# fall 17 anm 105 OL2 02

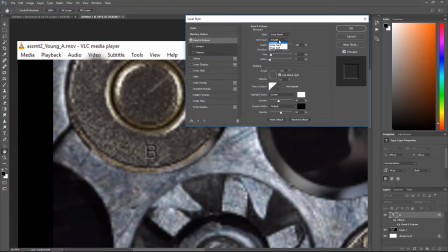and if we use chisel hard might be better anyways you can play with these and you know adjust the light angle to where you like it
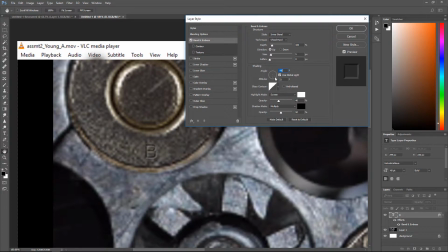you know maybe something like that and I think that's at least a little bit better you know play with how you like the shadows
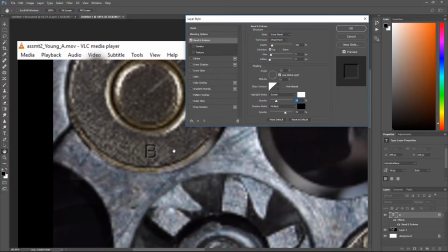and highlights you know to where it looks like it's etched in there so just play with the settings until you get a look you like but I think that's
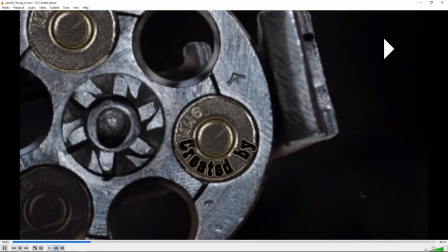gonna be a little bit more believable you know than what you have and you may want to get a little closer to the to the words to be able to see them
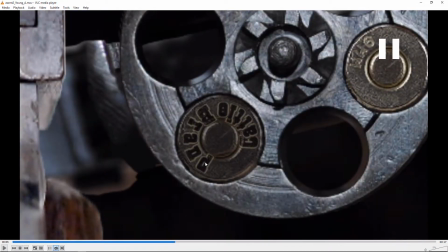I mean I guess you have the perfect reference right there for you know for what they should look like. So you might want to try to match that a little bit. But either way, I would paint those out and try to make those look more like they're etched in.
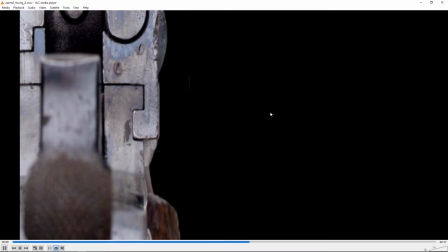And yeah, it's a good concept.
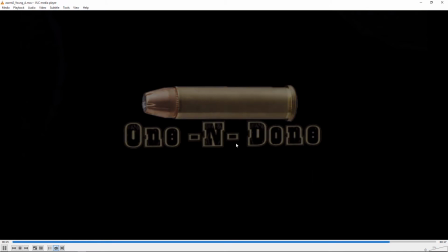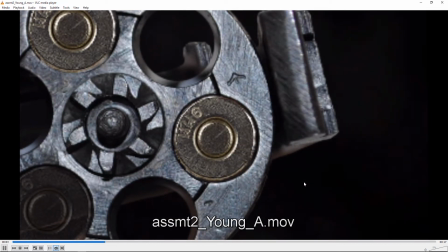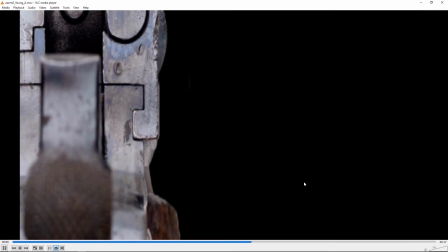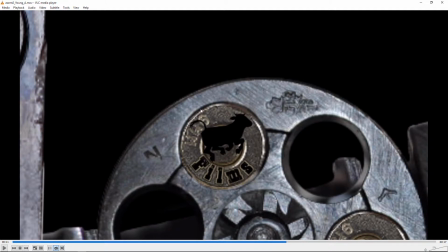I would cut out the bullets and have the whole bullet, if you're going to do the spinning thing, it would have the whole bullet spin rather than just the text on the bullet.
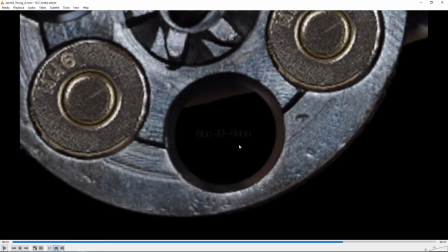I like that other spinning you have going on.
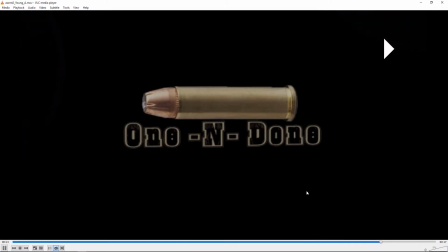I think there's some funny animation at the end where they don't come to rest at the same time so maybe like make sure you use easy ease on those keyframes and after effects and make sure they're timed to end on the same frame or if you don't want to end the same frame have it
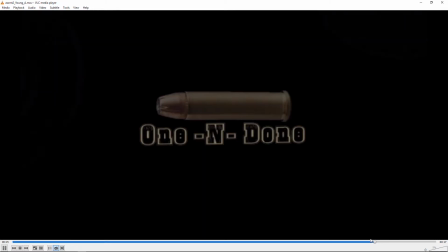more significantly different but right now being so close and being slightly off makes it look like a kind of like a mistake. Next up is Cody.
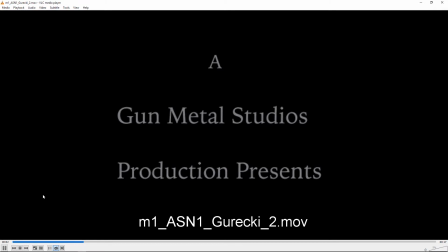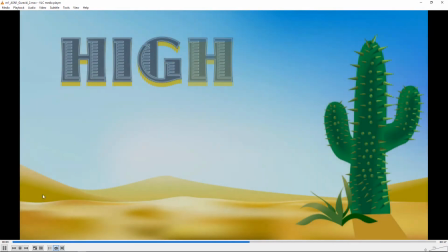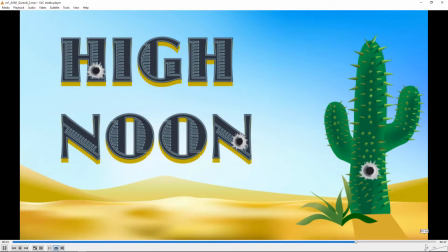Let's try that again with sound.
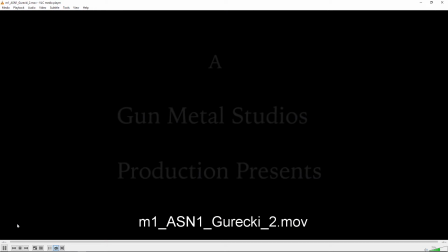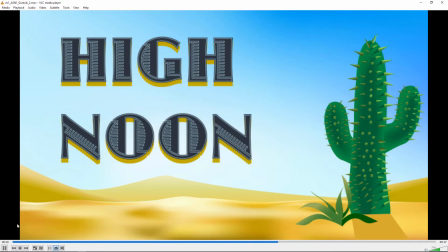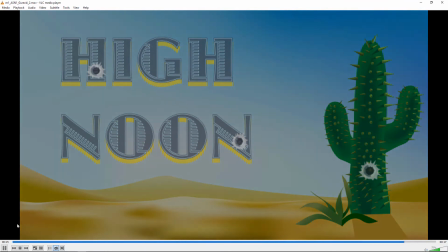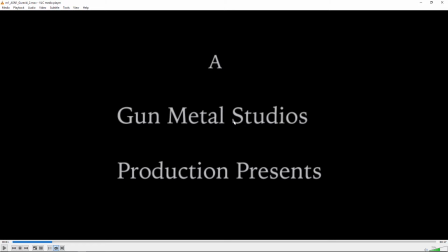Okay, I think, yeah, I think you could do something more with the logo. You know, it being called gun metal maybe involve a gun in the in the logo at the beginning. Let me just turn the sound off now.
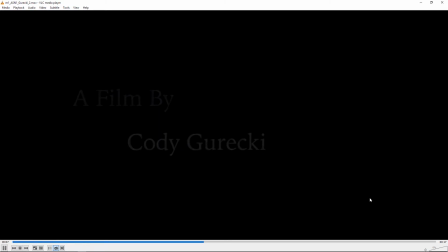Yeah the font looks you know sort of default looking vanilla.
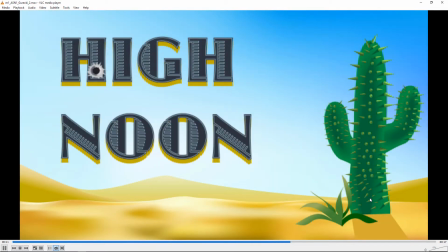I think this font is really cool and I don't know if you did the illustration but it's you know it's really nice and it's really interesting font so I think your color combinations work pretty well. I think that these gunshots work okay on these surfaces, but it looks kind of funny on the cactus,
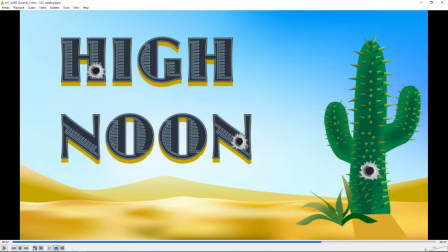because it looks like what a bullet would look like if it penetrated sheet metal or something. But for the cactus, I think you're going to want to, you know, change that.
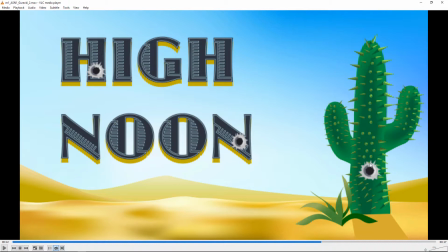And it may just be a question of, you know, turning it a darker green or sort of tinting the whole thing or something. and maybe not having a black hole in the middle but maybe just a darker green or I don't even know what color is inside of a cactus but anyways it'll be dark because the light won't hit it that well because it's a hole so yeah so like maybe a dark green or something
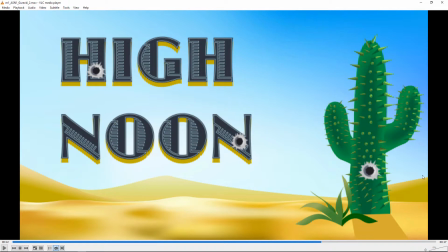but right now it looks funny because it's like oh it's like the cactus is made out of metal or something